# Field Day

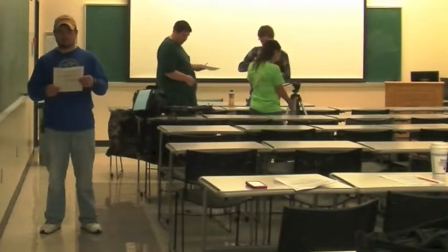[0:06]
This is an example of a wide shot. It includes the entire subject from head to toe and covers 10 to 15 foot field of view.
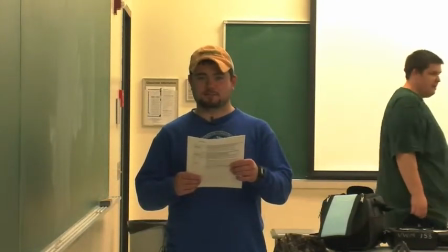[0:16]
This is an example of a mid shot. It includes the subject from the waist up and covers a 5 to 6 foot field of view.
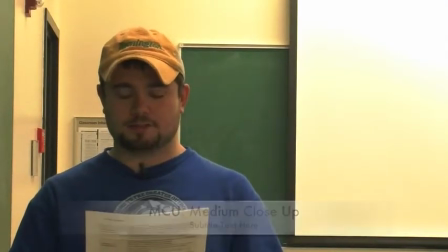[0:23]
This is an example of a medium close-up shot. It includes the subject from the chest up and covers about a 3 to 4 foot field of view.
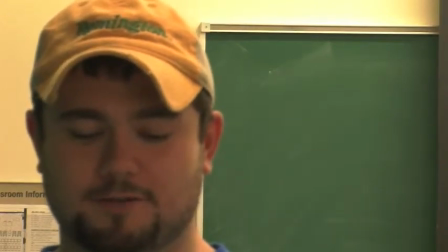[0:30]
This is an example of a close-up shot. It includes the subject from the neck up where the subject's head takes up most of the frame from top to bottom.
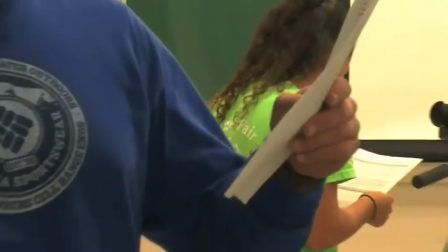[0:38]
This is an example of a cut-in shot. It focuses the audience's attention onto something specific on the subject.
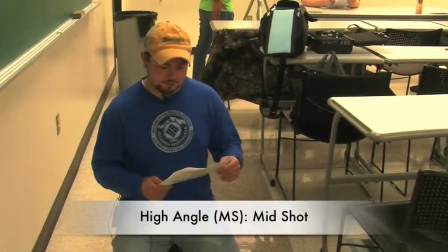[0:47]
This is an example of a high-angle mid-shot. It makes your subject appear smaller than they really are.
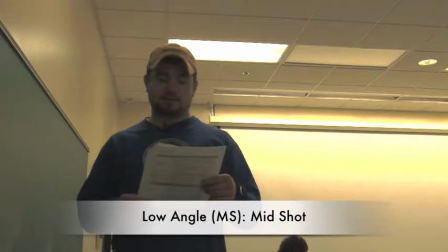[0:52]
This is an example of a low-angle mid-shot. It makes your subject appear larger than they really are.
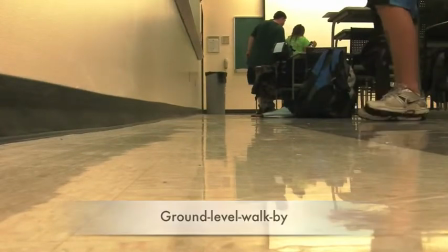[0:57]
This is another way to add perspective, typically as a cutaway, introductory, or closing shot.
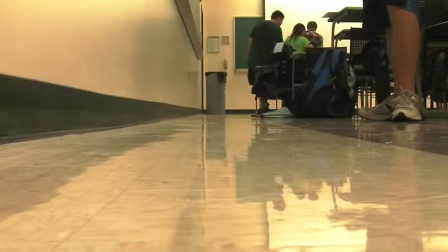[1:03]
The subject can walk away towards or through the scene.
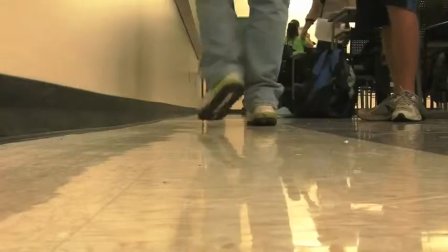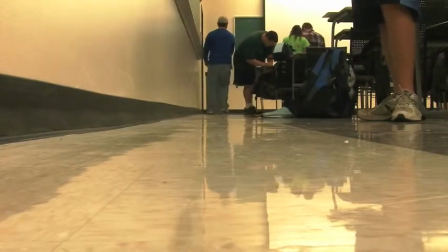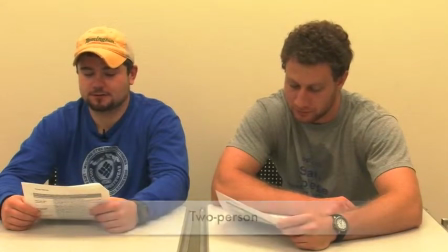[1:19]
This is an example of a two-person shot that is often used to introduce both the interviewer and the interviewee.
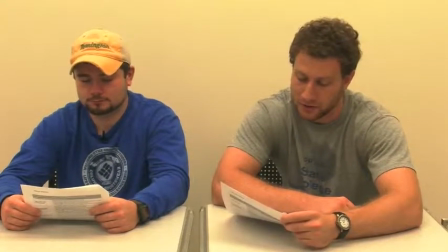[1:26]
If you do not want the interviewer in the scene, then you can simply use a close-up or medium close-up of the interviewee instead.
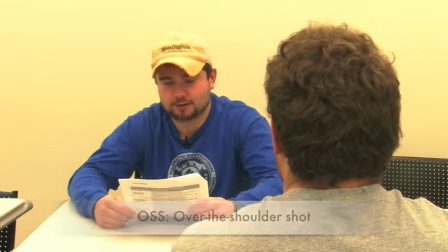[1:34]
This is an example of an over-the-shoulder shot where the interviewer and the interviewee are portrayed in a more conversational manner.
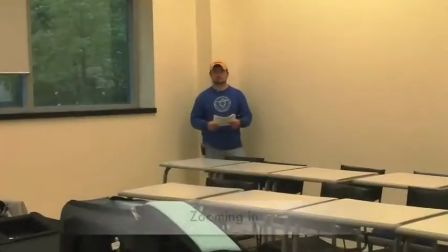[1:42] How you doing, Frank? Good. How are you doing? Good.
It includes the entire subject head to toe and covers 10
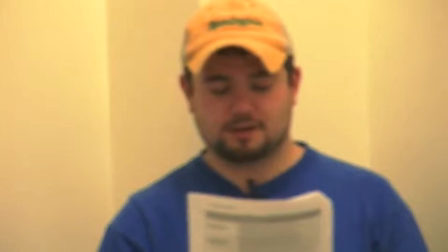[1:54]
to This is an example of a slow zoom-in. It first shows the entire environment, then focuses the audience's attention on the subject.
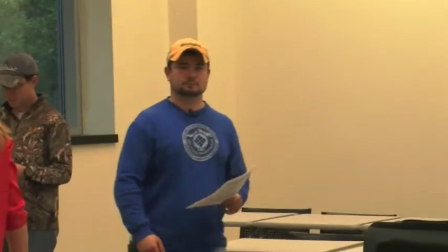[2:02] It was only put one, so it should have. I think we need to do that again. I don't think we need to.
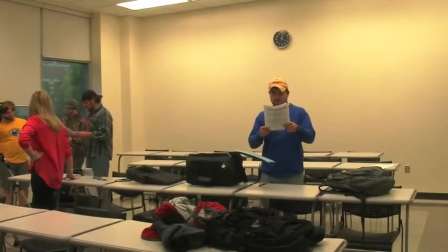[2:08]
This is an example of a slow zoom out with a leading effect. It focuses on the subject, then it reveals more of the environment at the end.
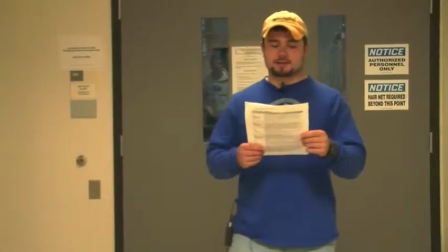[2:17]
This is an example of a true leading shot. It takes some practice to maintain a steady shot while walking backwards.
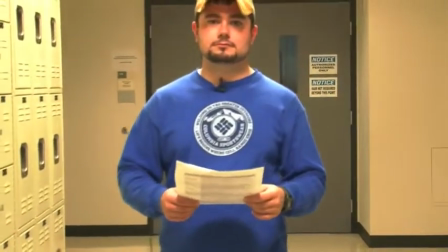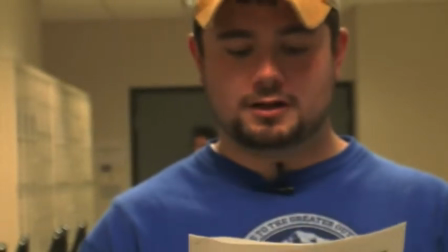[2:32]
This is an example of using depth of field to create interest in a shot. Subjects can come into focus or fall out of focus in the camera movement.